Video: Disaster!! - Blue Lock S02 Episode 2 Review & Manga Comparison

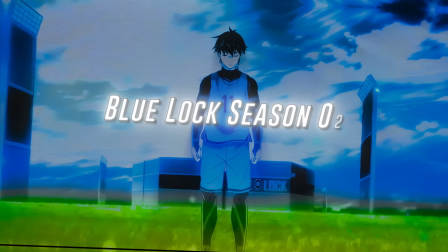Hey, what's going on guys, Ace here and today we are going to review the second episode of the second season of Blue Lock.
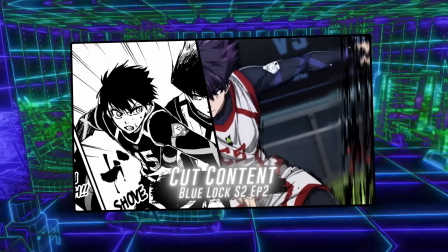Of course, in addition to the review, we are going to compare it to the manga, see what they added, what they cut and overall evaluate the pacing.
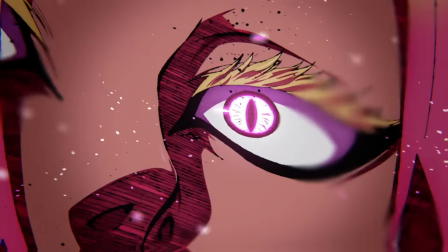In addition, we will go over the animation, the art style, important things that you might need to focus on.
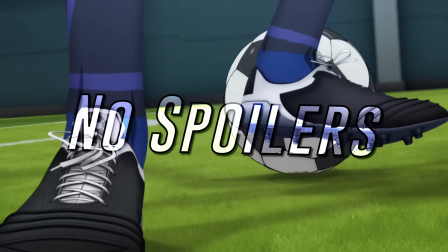And it goes without saying guys, there will be no spoilers in this video, only hints so you can understand this show better.
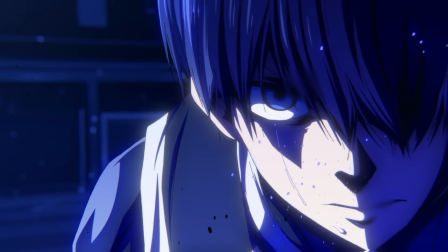And of course, to achieve that, we need to start by answering the question, how much chapters did it actually cover?
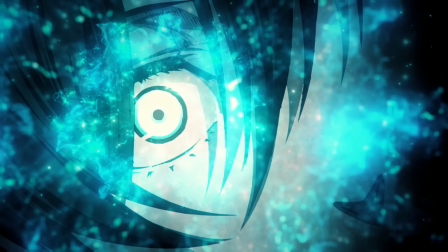Ironically, this episode actually covered double the content from the previous. You see, the first episode only covered two chapters and a little bit.
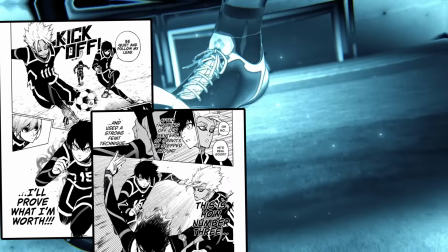This one, however, covered four, chapter 97, 98, 99, and ended with the end of chapter 100.
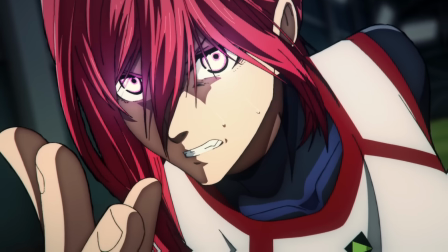Which I thought it was really amazing. Since it's going to be mostly action, I think the anime will do things much faster.
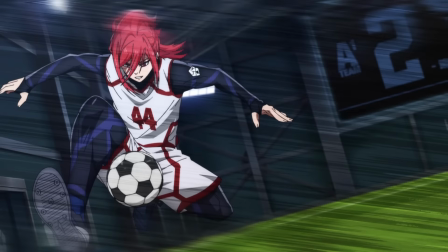However, we need to see how the pacing went and how they handled some fast moving moments for us to judge if this was the right call But let's
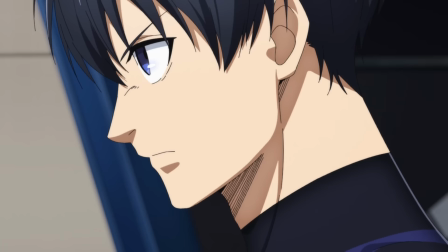start from the top The episode begins with Isugi pumping himself up and reciting what the third selection is all about This works as a quick
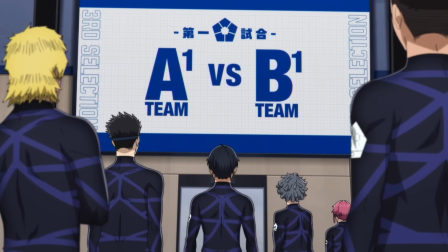recap since it's been a week, which I think this was fine as an introduction Then I actually want to answer something about the opening A lot of people noted
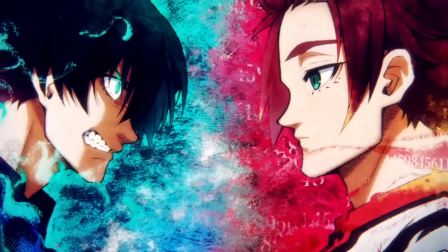that I did not cover some things in the opening That actually was intentional because some things are actually spoilers and I can't really cover
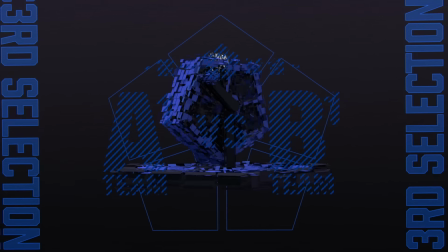them But in any case let's get back to the episode where the character selection scene is practically the same as in the manga I mean the art style
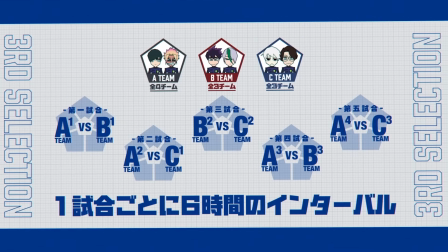looks better But what I found funny all these scenes of this woman talking actually happened in one panel in the manga since it had a
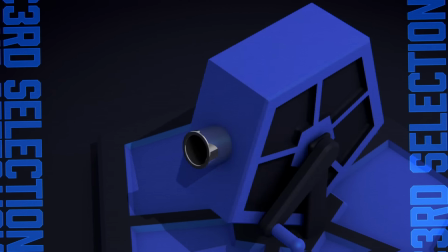lot of text on it And honestly I think this looked much better in the anime It actually felt
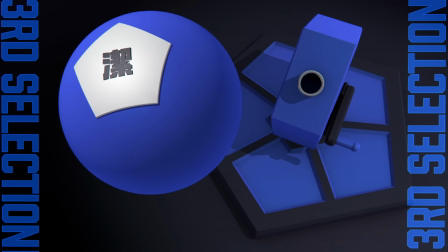like there is some sort of tension and also the whole 3D animation looked perfect Also,
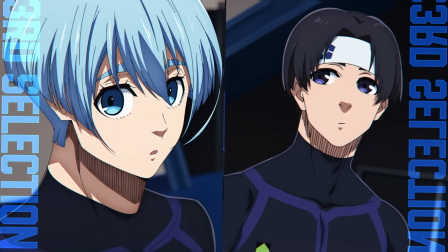we get introduced to four new players, Nanasi, Hiyori, and these two players, which you don't really need to care about at all.
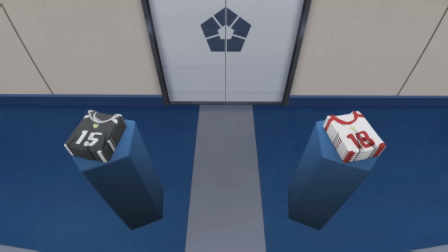They're basically fodder, but none of this really matters. What's actually important for us is actually Hiyori, Nanasi, and Isigi's conversation.
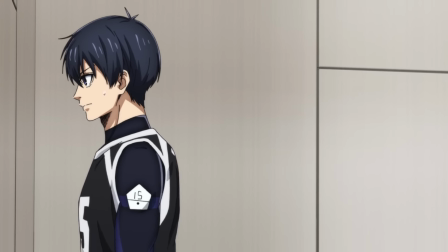But before we actually get to it, we need to talk about the art, which looks completely odd, especially with Hiyori.
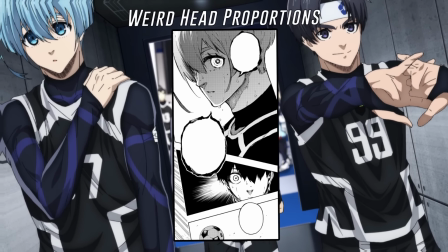I mean, he always had a weird face in the manga, but man, here it's too apparent.
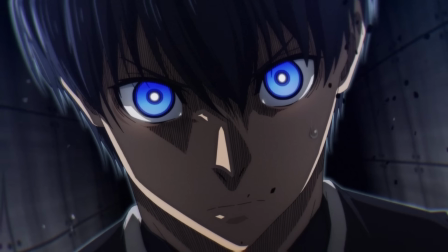And also they started doing these PNG type of scenes which really look bad They look stiff and rigid as if we read in manga.
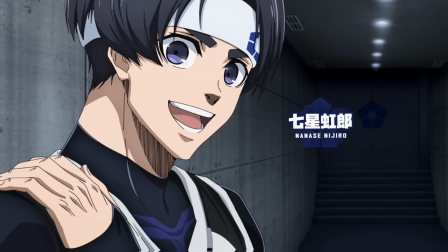As for the dialogue Basically, it was them saying we are nice people.
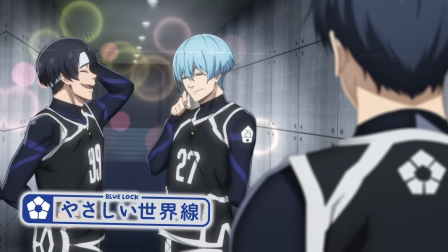It was the same as in the manga But I really love the cool effects and also this scene of Baru-Ren and Ego looks so much better in the
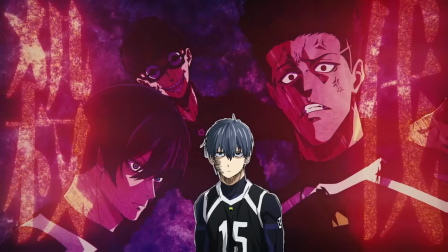anime Especially with the amazing voice acting But one thing I noticed is actually that Hiyori is missing his cool-headedness If you read the
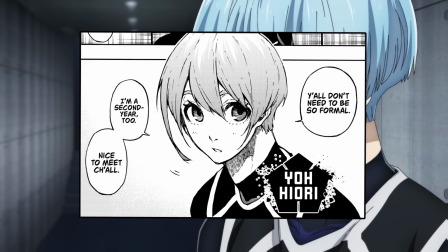manga you'd understand Hiyori is not just nice he's actually such a calm collected character and that's definitely a very important trait to his personality and
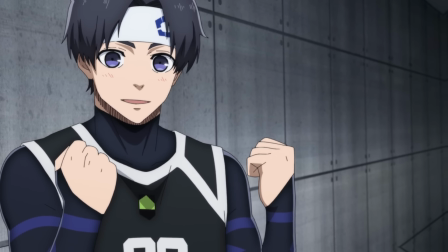so this choice of not focusing on that seems curious to me and unfortunately it doesn't end here because there is one final touch for this scene at the
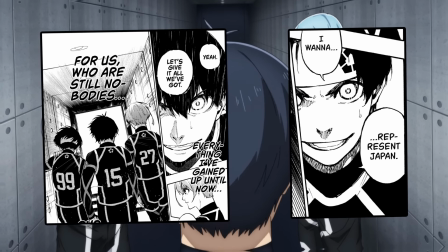end which is all about them showing that they have egos even though they are nice they are egoists and I find it very
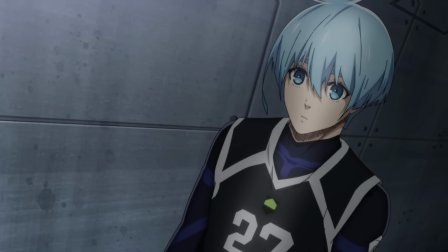weird that they skip this as well I don't know overall I like this scene but from a narrative perspective I think they messed it up, which I gotta say especially for calm scenes like this I think the dialogue and personalities need to be on point But anyways the following scene of introducing
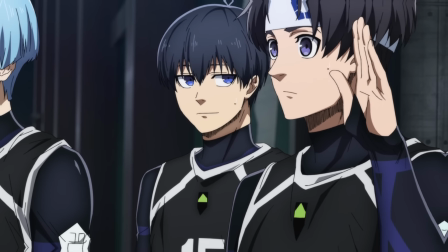both teams is actually the same as in the manga and overall it looks great I mean again except those PNG scenes that really infuriate me couldn't
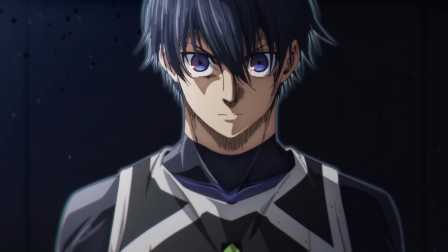they just animate their hair a little bit? I mean there are plugins and after effects for that So what the hell they're doing,
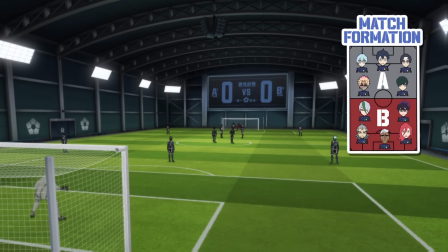but I gotta level with you guys even though I hated this It is nothing compared to the start of the game
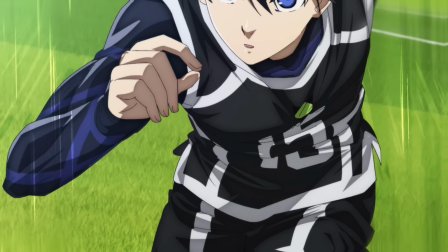immediately two things annoyed me first again the PNG slideshow continues Come on.
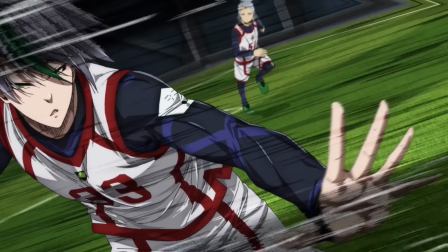This is sports here. They need to be moving But more importantly they messed up something even bigger which is Otoya pressing Shido here Now first of all it would have made
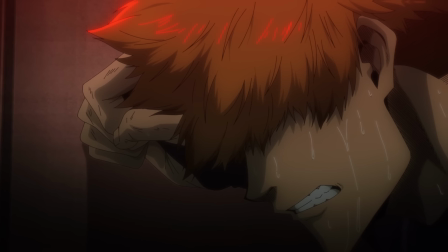so much more sense if they have shown us Kunigami against Shido Which would explain why Otoya pressing Shido this quickly is such a huge feat for
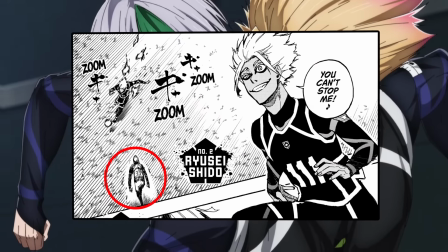Otoya But also they cut a very crucial scene which is about Otoya actually moving
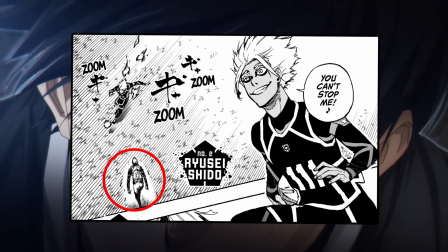towards Shido that looks very fast and out of nowhere and seems to be taking Shido by surprise.